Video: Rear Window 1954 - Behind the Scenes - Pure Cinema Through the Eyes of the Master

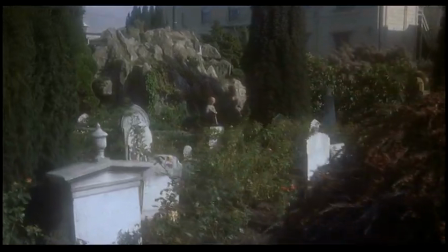[16:44]
And he said, yeah, Hitchcock was the only director that he ever worked with who actually would have them measure the height of the actor,
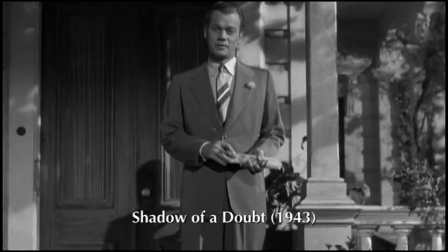[16:50]
whose point of view it was, so that the camera would be positioned absolutely correctly.
The show's been running such a long time, I thought maybe attendance might be falling off.
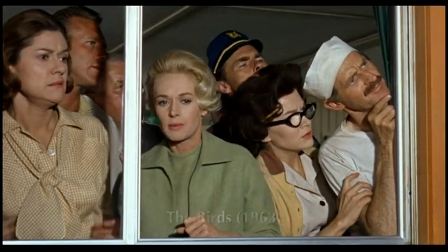[17:00] Look at the gas. That man's lighting a cigar.
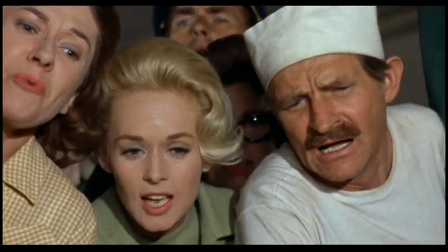[17:07] Get out! Get out of there! Mr. Ron! Mr. Ron! Watch out! Look out!
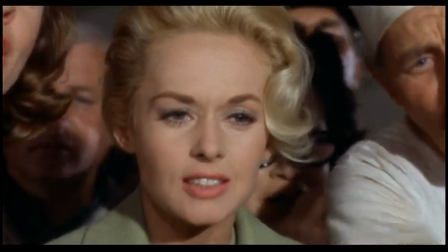[17:12] Look out! Watch out!
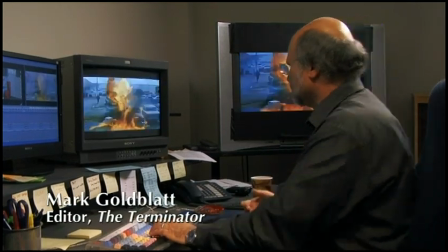[17:15]
This sequence here, where the fire goes along the gasoline and creates another explosion, is subjective.
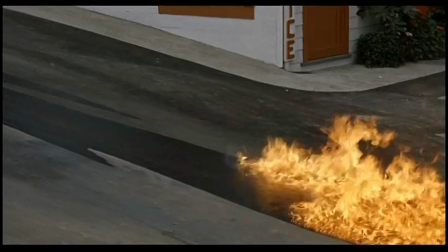[17:22]
And it's all through Melanie's eyes. Look at this. She's looking left, she looks almost center down, right, and right again.
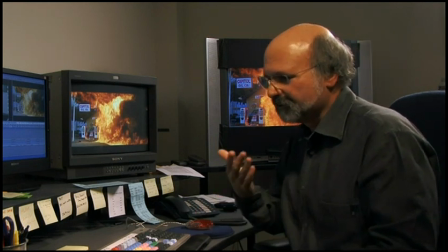[17:29]
So that's counterpointed editing of her responses. They're very, she's not even in movement.
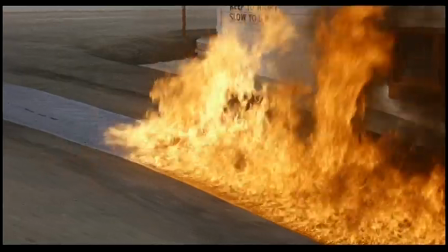[17:35]
They're static emotional responses, but in juxtaposed to the images that we see, we associate that things are completely out of control.
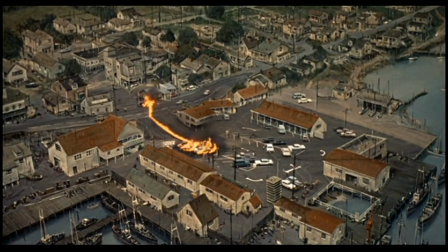[17:45]
Now we cut to a fully objective shot. It's like a God's life point of view. Nobody's point of view we think. Now watch. one bird, two birds, three birds.
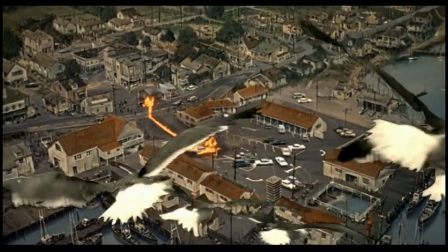[17:55]
Once they enter the shot, the shot becomes very different, and it gives me a sense of spectacle and incredible foreboding about what's going to happen here.
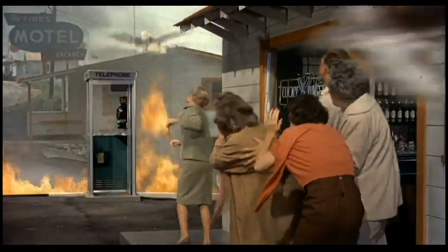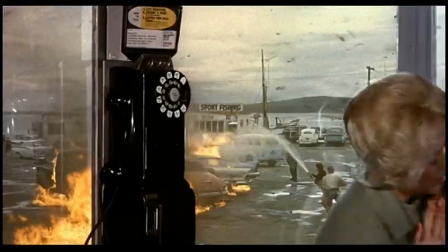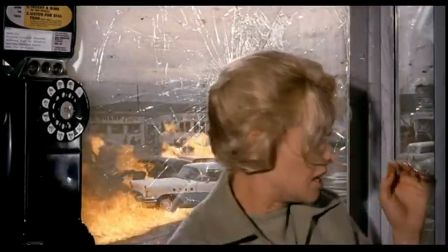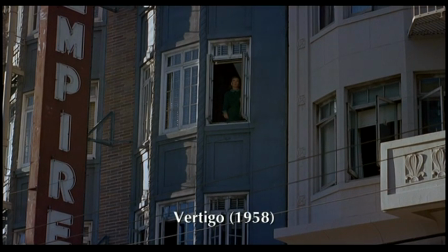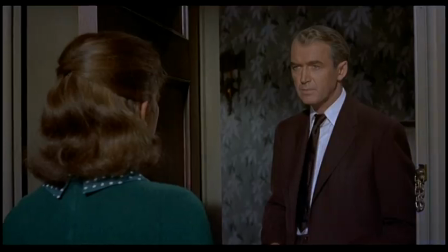[18:30]
In the film Vertigo, James Stewart's character Scotty meets Judy, who looks exactly like Madeline,
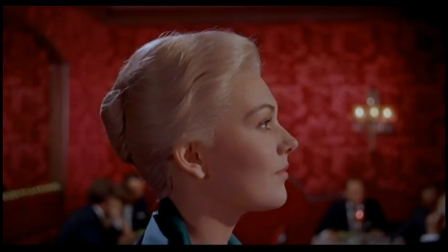[18:36]
and the film prior to this time has always been in James Stewart's Scotty's point of view.
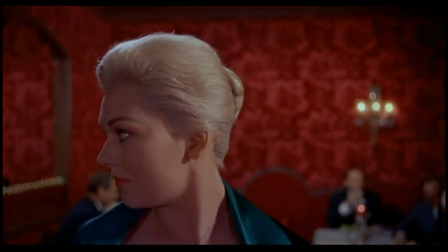[18:43] All right, I'll get my car. I'll be back for you in half an hour.
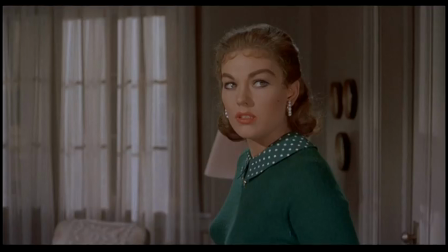[18:46]
Oh, no, you better give me time to change. you get fixed up an hour suddenly when Scotty leaves this scene we don't
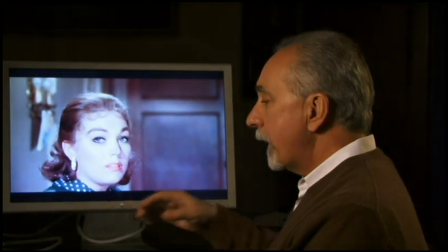[18:53]
follow him we stay with Judy and we see in the memory montage what has transpired a short time before this
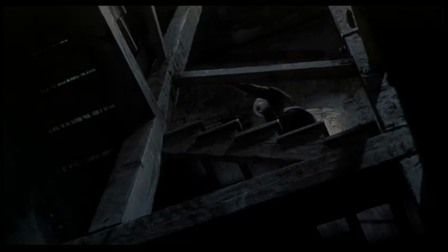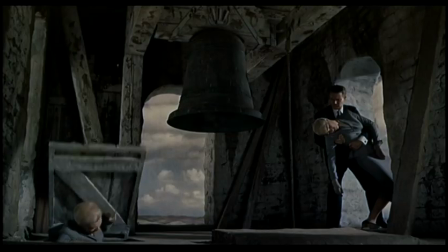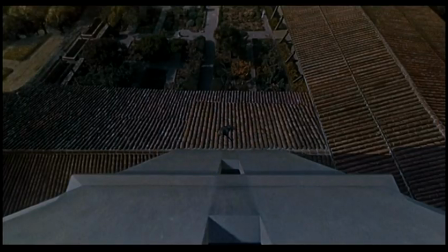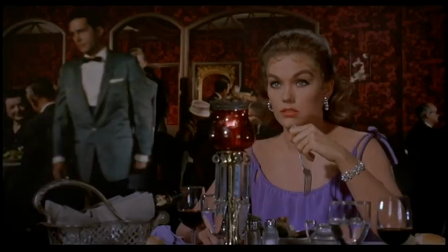[19:19]
the point of view in the whole film has changed now with this information we achieve a whole new level of
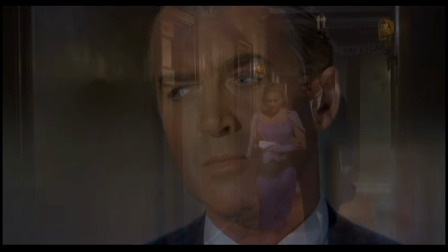[19:25]
suspense is he gonna find out is she gonna kill him is she really a murderer what's What's going to happen between them?
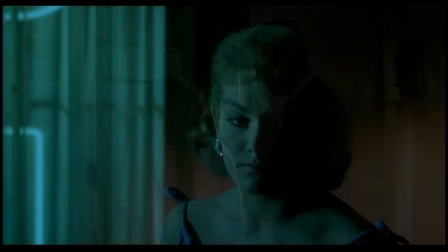[19:32]
It allows for more tension and more suspense, and we can be rooting for her as well as James Stewart.
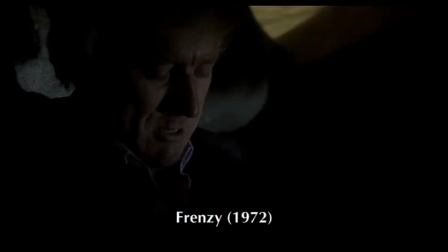[19:38]
And it's interesting because Alfred Hitchcock does that often in his films where he gets you to root for the so-called villain before you realize you're doing it, you're doing it.
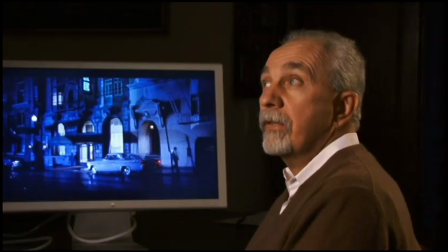[19:46]
And you think about it later and say, oh, my goodness.
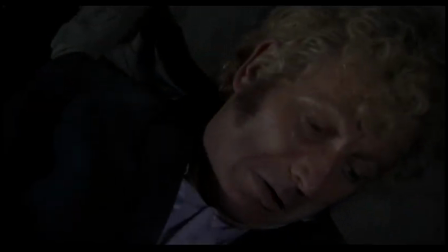Look at the point of view this way. It's not about whether it's a killer or a hero.
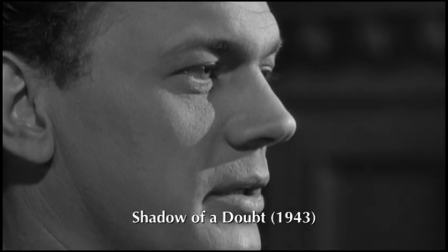[20:02]
It's about Hitchcock putting you in the mind of a character. that can be a killer too horrible
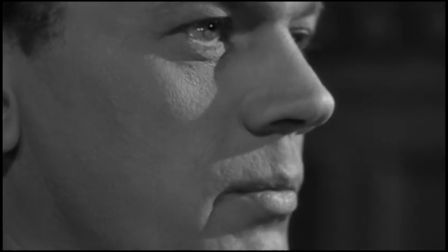[20:08]
faded fat greedy women but they're alive they're human beings
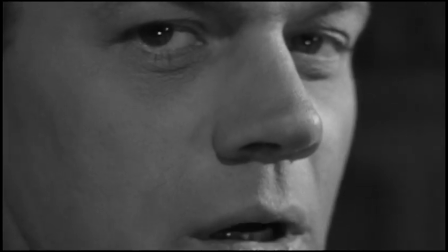[20:16]
are they
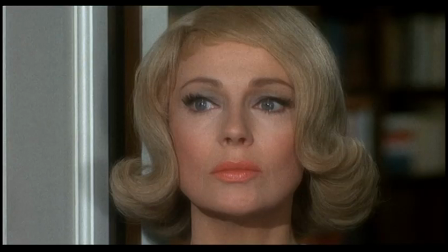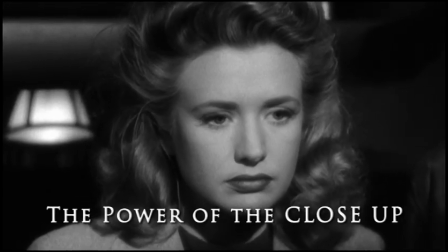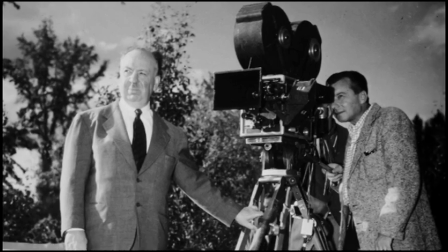[20:30]
hitchcock put the camera where it needed to be to make an emotional impact of a certain scene he used close-ups
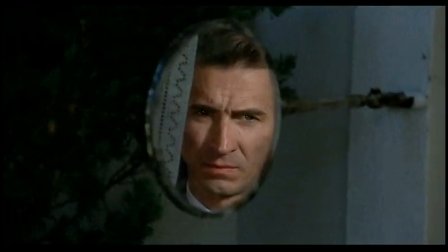[20:37]
very often at the opening of films very often it begins with a woman screaming Think of Young and Innocent, think of To Catch a Thief, think of the scream that is the climax of The Man Who Knew Too Much, and of The Shower Murder in Psycho.